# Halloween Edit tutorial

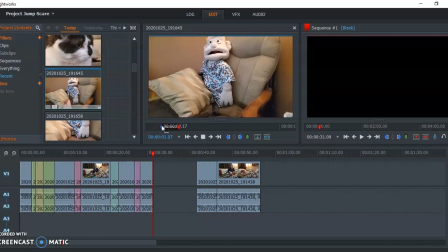(8:17)
In point, out point.
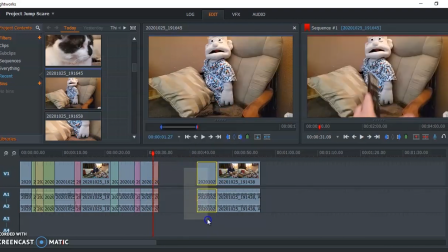(8:22)
Don't need to really hang on it, we just want to get the idea across. And then we'll move that one back over there.
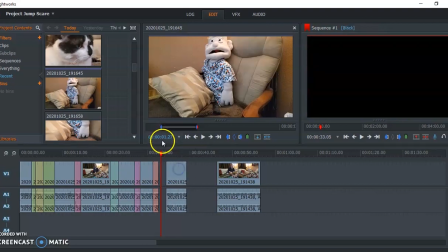(8:34)
Now I need to trim this shot up a little bit because we don't need to see the microphone or the remote land twice.
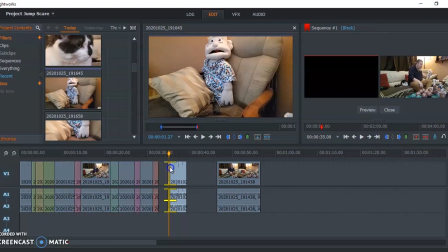(8:43)
So I'm just going to get rid of that chunk of the remote landing.
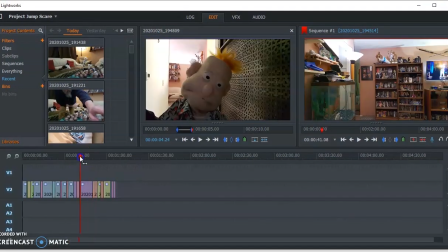(8:51)
And then I get up. Okay, so I've gone in and finished the edit more or less.
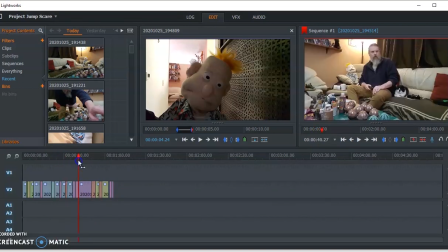(8:58)
I've added the rest of my shots and trimmed them up a little bit, and I've gone ahead and flipped everything that was shot with my front-facing camera so they all face the same direction.
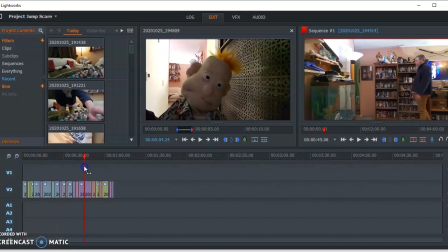(9:09)
And I've removed the audio, so that's the next thing I'm going to do, the audio.
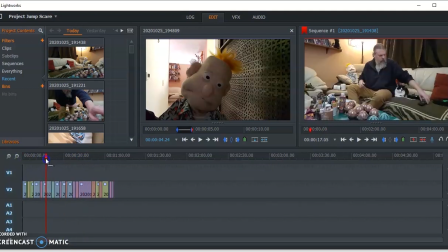(9:12)
But one thing I wanted to point out here is most of this I lit pretty flat, sitcom lighting style. I've got like 3 lights on in my living room and there's very little shadow around. And that was intentional, even for a horror movie, because then as I follow this spooky ball down the hallway,
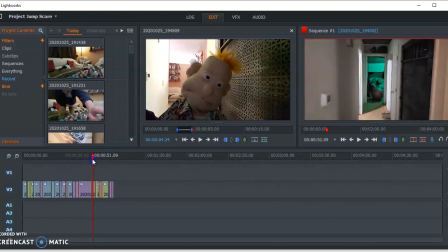(9:32)
it enters into a different lighting scheme that has more shadows and contrast and some color in there.
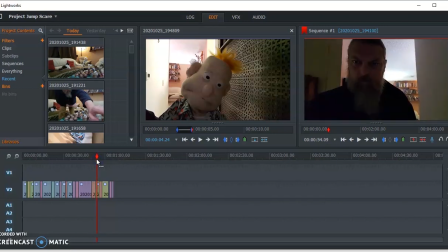(9:40)
And I picked color I picked the color green for that room because green is the natural contrast for red and makes both pop a little better.
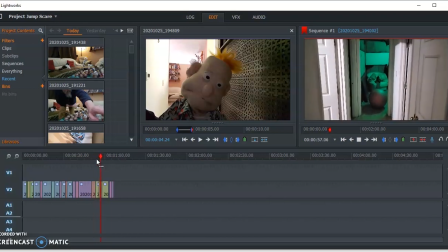(9:50)
And so there, now we're getting into the deeper shadows,
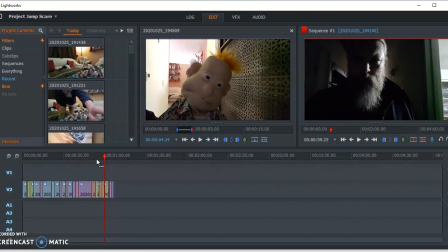(9:53)
and then we get this slash of light on my face right as we reach the climax. and I get attacked by a puppet.
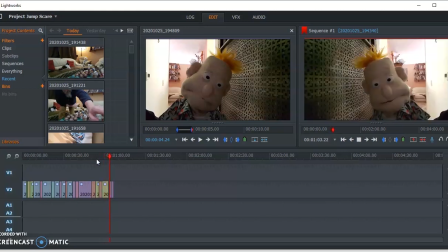(10:01)
So, rah.
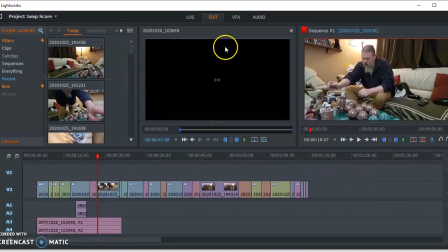(10:05)
All right, so as to sound, I've already done a little bit here.
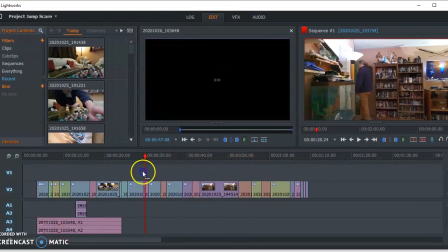(10:10)
As I said, I removed the original audio from all of this. And then I've added 2 audio tracks here.
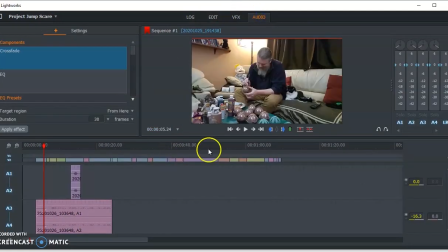(10:17)
And we're going to go up to the audio tab. We really haven't talked about this yet. You can add audio in the edit.
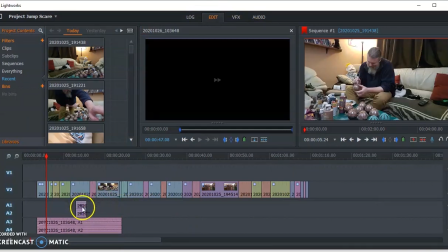(10:24)
You can drop and move clips around.
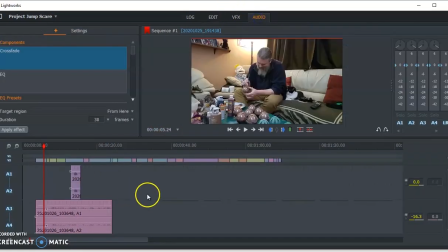(10:27)
But what the audio tab lets you do is get in and fine tune it and adjust the volume of things.
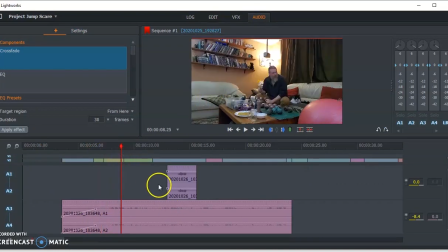(10:35)
So as you see in here, I've got 2 audio clips. And I removed all the original audio, so I had 1 line of dialogue where I just asked the cat if she saw that.
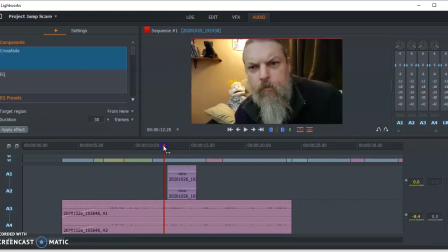(10:45)
And I had to add that in as a separate track that I just recorded on my phone.
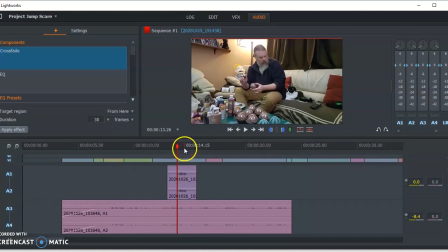(10:50)
I just talked into my phone and said those lines and dumped it in right there. You can't hear my playback here, but you've seen it in the finished version. This here is the TV in the background. I have it fade in a little bit, and then it goes, and then it stops when I turn it off with the remote control.
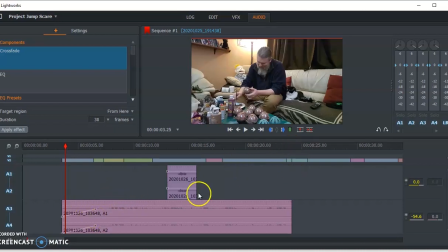(11:07)
And the way you do these fade in and out is you've got this white line here. This is your volume. If you grab that, you bring it up and down. But if you click on that line, it creates these little dots.
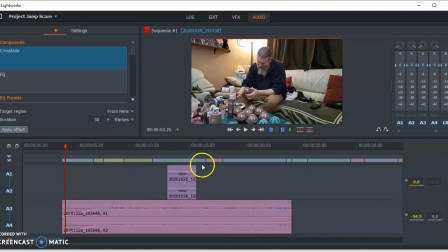(11:21)
These are called keyframes. And they set the volume to stay at whatever level it's at that point in time. So if I leave the volume up high here and then lower it here, it'll start up high and then slowly get quiet all the way down.
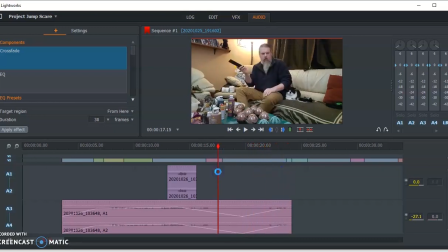(11:40)
And then here it'll go back up again slowly. So that's how you do fades with audio, which is real handy.
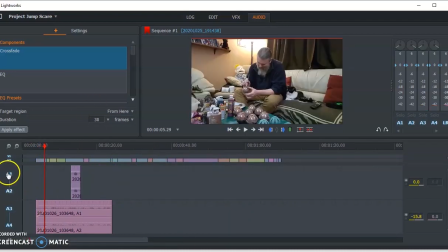(11:48)
I've got that in there now. I just need a little music. So I'm going to add 1 more audio track. Going to track commands, tracks, add audio. Because I've already got 2 in there.
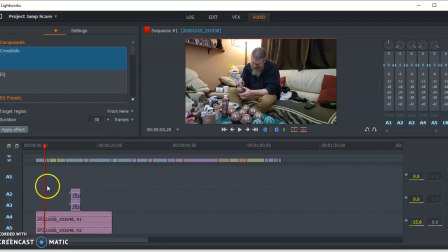(12:02)
Dialogue, background sound effects. Now I'm going to put my music into audio 1.
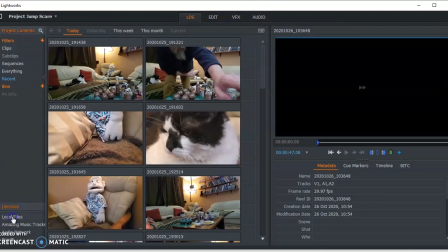(12:09)
So I just imported a song. I'm going to go to local files.
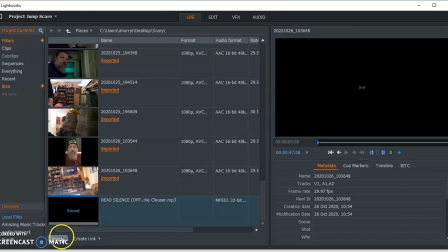(12:16)
Found the theme song to a horror movie about puppets. That seemed appropriate.
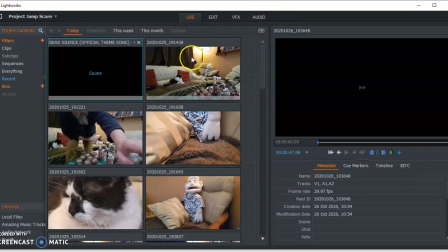(12:22)
I've imported that.